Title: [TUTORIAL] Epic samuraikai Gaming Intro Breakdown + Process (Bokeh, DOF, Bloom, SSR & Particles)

I'm doing something a little different today, guys. Hey, guys, welcome back. That's by Kai.
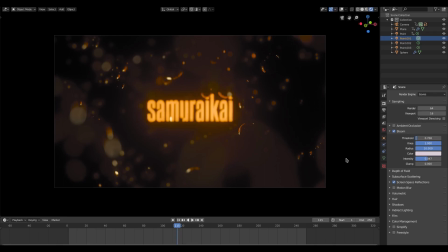[0:03]
I'm Kai, and today we are back in Blender once again, taking a look at this intro that I made for myself a little bit ago. And I wanted to do a little bit of a breakdown of the process that I went through when I was creating it. If I play it, it's going to lag a little bit, but you can pretty much see what goes on here. So it kind of swoops around.
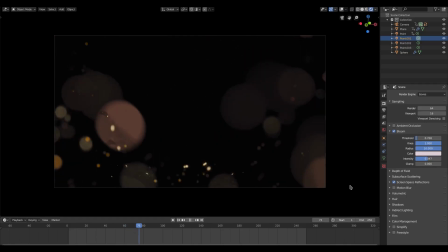[0:22]
Particles come out. It looks really, really cool and really sleek and really nice. I love this a lot. It's one of my favorite things that I've done in a long time. and it looks really good sparkly and shiny mysterious and whatever and it's glowy so I want to break down a little
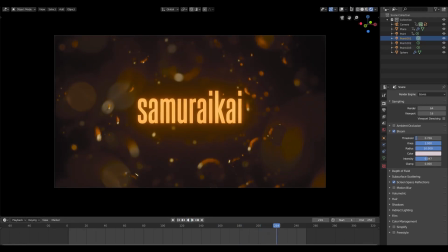[0:36]
bit of the stuff that I that I went through when I was making this didn't take me too long I'm gonna go ahead and go to the material tab just for this
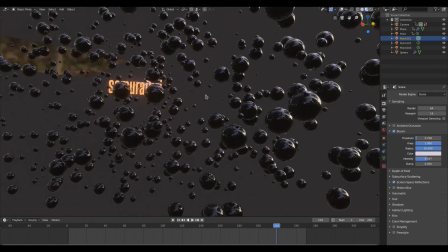[0:43]
just material mode up here so if I swing around here you can see I have all these different colored balls well all these same color balls here reflecting
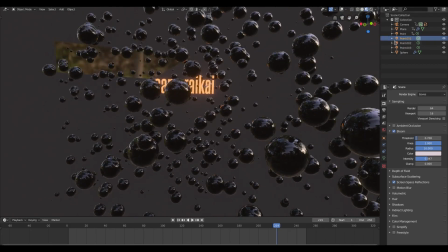[0:51]
the color of the text and more importantly three different point lamps I have up here so let me turn my overlays back on
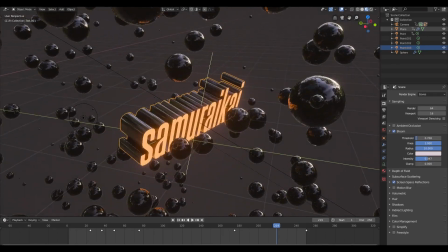[1:00]
if I take a look at the text really quick let's start the text because that's kind of the main center of everything period to zoom on into an object we have two different text layers here
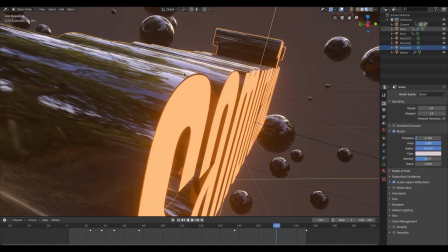[1:09]
actually because what I did was I wanted the outside to be different color than the emission
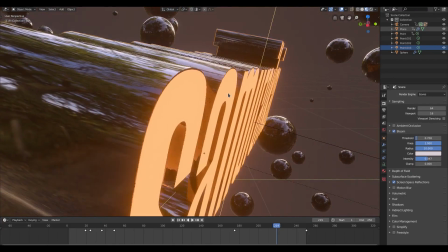[1:15]
part of the text so I kind of just duplicated the emission portion here and then changed the
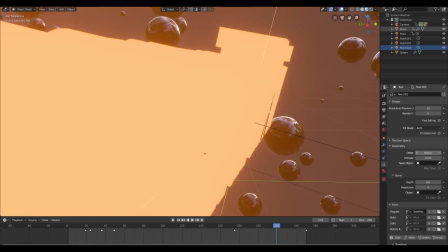[1:22]
offset value to to make it to make it a little bit bigger than the actual text and then I extruded it
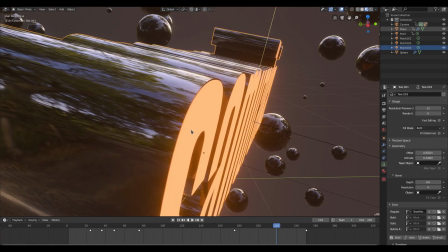[1:29]
a little bit less so I turn the extrude value down a little bit you can see for the extrude value I have this on for the main text I've been on point two and zero for the offset then for the black portion I have it on point nine nine and point zero zero two
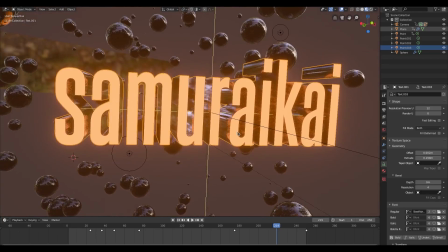[1:43]
for the offset I have a video specifically about this I'll leave a link at the end of this video most likely.
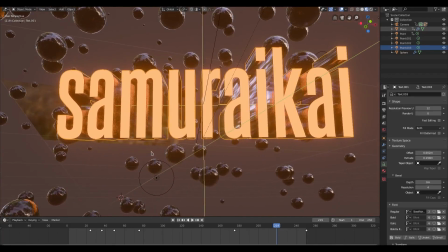[1:50]
So keep an eye out for that how to edit text without converting anything so I can still edit the what it says.
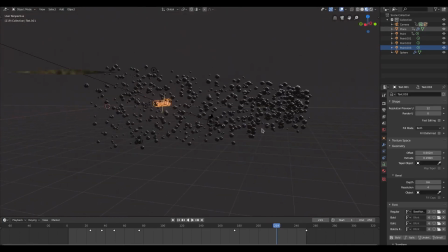[1:56]
And the other part we have to this is super simple. It's just the particles which are being emitted from this plane here. You can see the plane kind of just swoops backwards and then just goes upwards so it's not in the way.
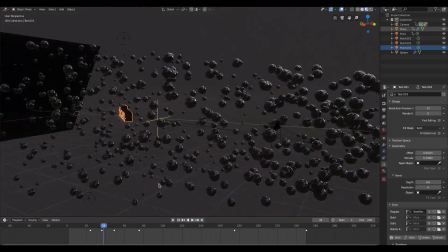[2:09]
But yeah, that's that's pretty much it. And the movement for the text here kind of swings around.
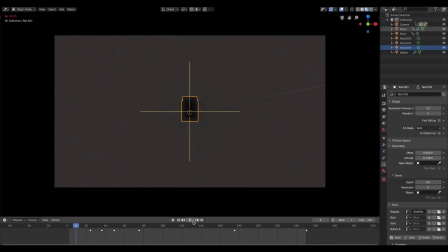[2:15]
If I play this from the camera's point of view,
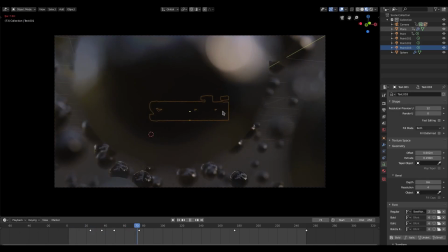[2:17]
it has depth of field so it'll lag a little bit but the text kind of rotates around so you don't see it when it starts and then it kind of just moves around just a little bit you can see that it's moving with
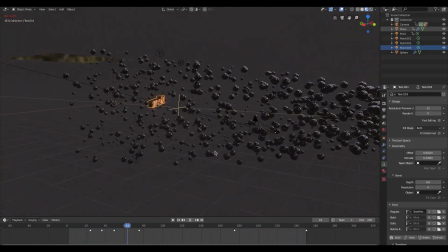[2:26]
the camera and then kind of just zooms in to go into focus uh which is really really simple now the particles are moving uh backwards to give a little bit of movement to them so that they don't stay 100 still but the biggest part of this is actually the effects so if i
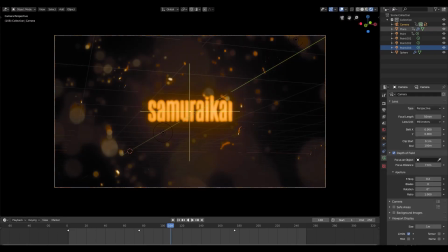[2:41]
select the camera here go to the render viewport shading you can see if i turn all of this stuff off so if turn depth of field off that still looks pretty good actually but if i turned up the field off and i turn bloom off and i turn screen space reflections off you
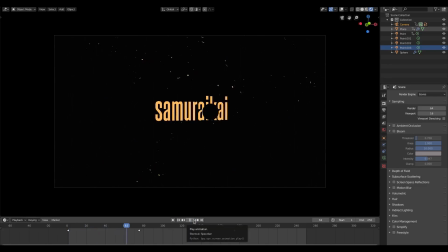[2:54]
see it kind of loses pretty much everything that made it cool in the first place i mean it looks okay but it doesn't look good nearly at all mostly so probably uh the biggest part of this is actually the effects like i said so if i turn the bloom back on it gets
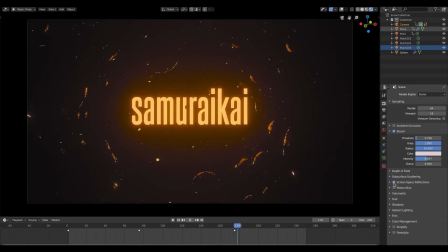[3:10]
a little bit better right and then if i turn the screen space reflections back on then it gets a lot better and on top of that
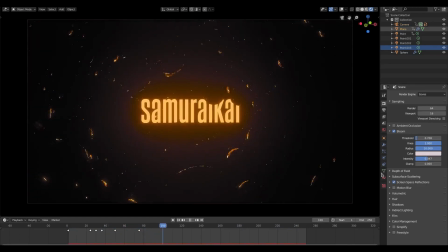[3:18]
we will go ahead and turn back on in the camera's view in the camera tab here so go back to the camera and i turn the depth
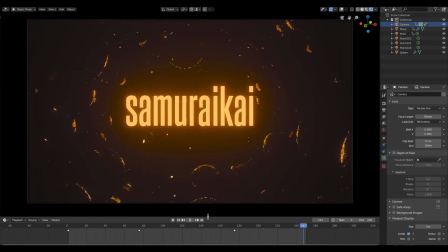[3:26]
of field back on then it gets even better but now without the depth of field i still think this looks pretty solid um but yeah i think it was pretty solid especially considering that it's uh it's not lagging nowhere near as much so that's still workable and it might even look a little
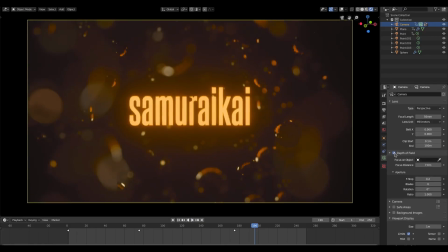[3:42]
bit better depending on what you're going for but i like the depth of field it gives a bit of mystery um and it gives a bit of depth as well um this looks really good but it looks it looks kind of kind of 2d-ish but that's what's good to me but i